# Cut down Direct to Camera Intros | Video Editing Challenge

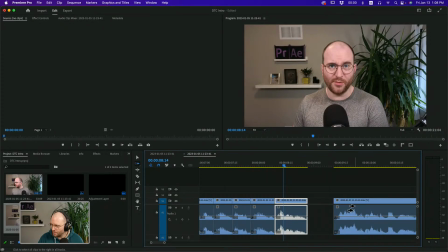8:37 So having more cuts per minute is going to increase your perception of speed. So things will feel as if they are going faster, right? So with this bunch of cuts we've made as fast as possible.
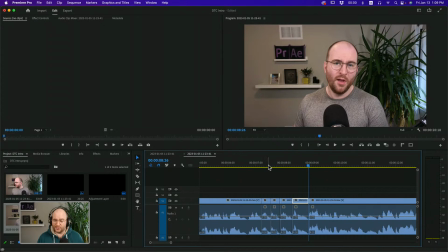8:55 One thing you'll notice, these are jump cuts, right? It's really jumpy. Jump, jump, jump, jump, jump. That's not particularly what we want, but in order to mask that, play a little trick. We can have a little trick here. So what we're going to do is we're going to come into the effects controls, right?
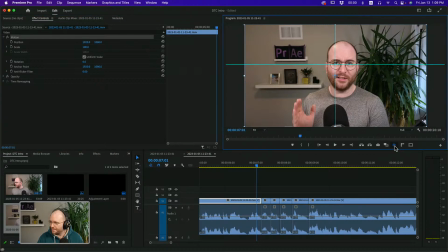9:10 We are going to, what I like to do anyway, is activate some little proportional lines here. So activate your grid lines. And I want to line up our subject matter right here.
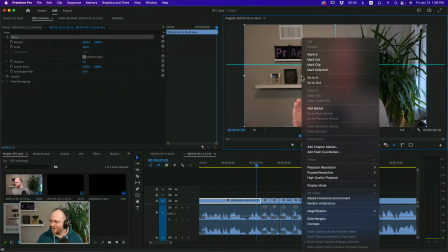9:23 So if you need to create your own guides out here, we can come in here.
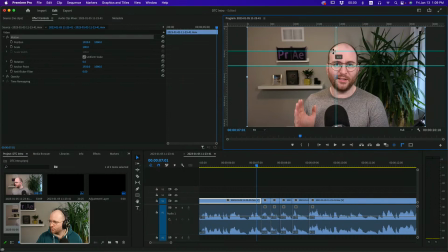9:30 Where's my rulers? There we go. We come up to the rulers and drag out. We can drag out new lines onto the screen. Now these are currently set at the halfway point and a third of the way down. And so what I want to do is I'm just going to make this thing bigger, right?
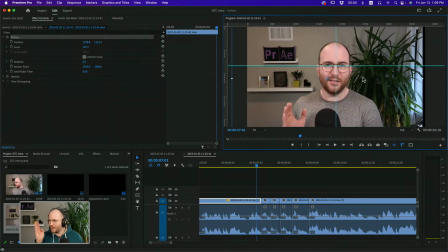9:46 I'm going to start by scaling it up and moving it right here so that my eyes, my face is right on that space right there. The other thing I'm going to do is I'm going to move our anchor point to be right on that focal point as well.
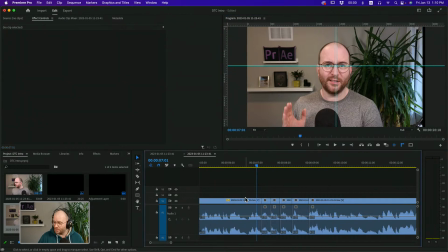10:01 Now, I've made all of these cuts, so I'm going to select this first clip, copy it,
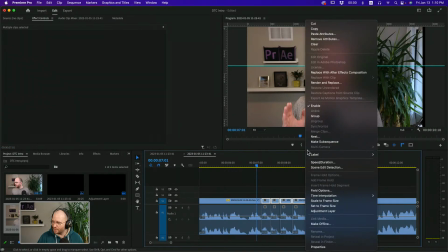10:07 select all these later clips in here, and we are going to paste attributes to that.
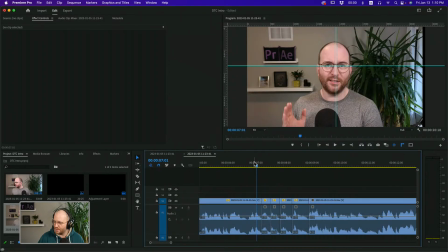10:14 I'm going to paste the motion to it. I'm going to hit OK, and now these should all be as fast as possible. So those are all set up. Now what we're going to do is we're going to take this element here and we're just going to scale it up. So right now it's at 107. Let's bump that up to 115.
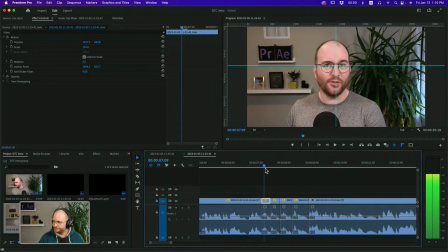10:33 So we've scaled it up. Now let's go a little bit more. So maybe not 115, let's go to 120. After that, let's make the next one at 125. And let's go ahead and make the next one at an even 130, right?
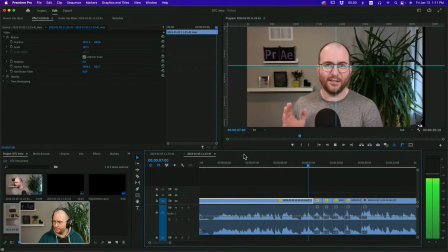10:53 Now we'll play that back to get these as fast as possible.
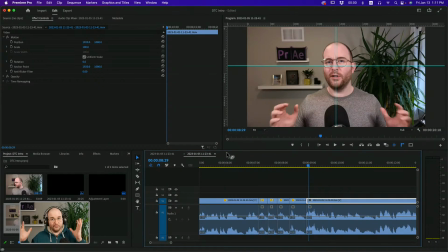10:57 So with this, we've now kind of trimmed out a little bit of time, and it feels faster.
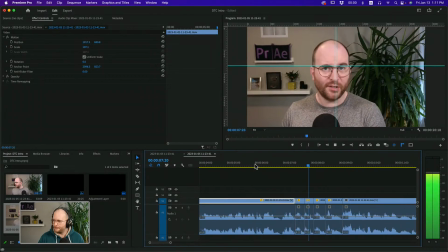11:04 It feels punchier as we go through it.
So as fast as possible.
Wonderful. That's got to feel good. Now, never mind that the audio is maybe a little bit abutted against each other.
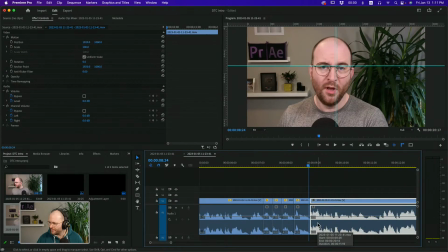11:14 In fact, I might even take this and let's bump that.
We're going to look at possible.
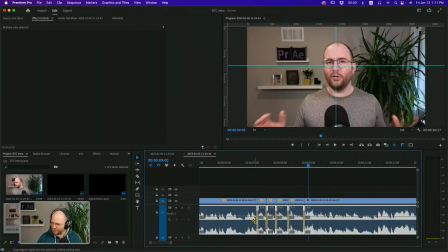11:20 And in order to smooth that out, Command-Shift-D, that's going to apply this little transition here.
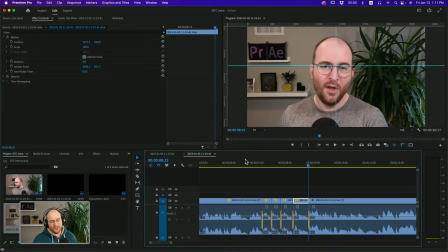11:26 To get these as fast as possible.
So the audio can be smoothed, right? And the video can be a little bit choppy. This is going pretty well indeed, I think. Now, these kind of jumpy cuts around, that's okay.
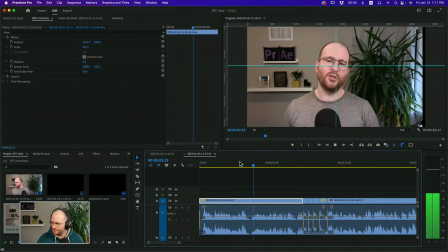11:41 This video will be showing.
But here's a spot.
This video will be showing you how to create direct-to-camera cut downs to get these.
These are just a couple of breaths, right? And in this video, it would be nice if that wasn't as long.
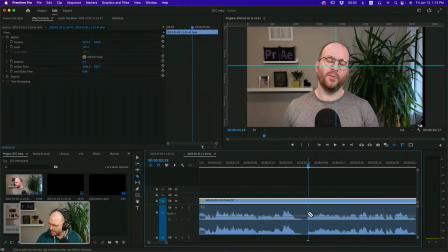11:58 You don't need to see me breathing. That's fine. So I'll just go ahead and take a clip, chop it here, chop it there. I'm going to remove what's in between. Now this video, these two frames are close, right?
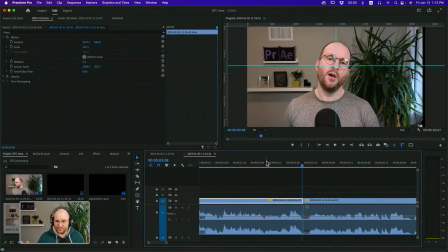12:14 They're pretty close. Now, I understand I've given you access to this footage, so please be kind to me when you're editing it. I would request. But these two frames are a bit of a jump. So here's a technique maybe you've seen, maybe you've not used before, but we're going to come into the effects and we are going to find the morph cut.
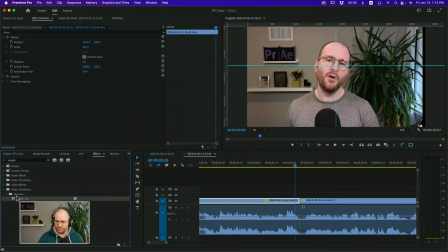12:37 So under the dissolve tab, the video transitions dissolve morph cut.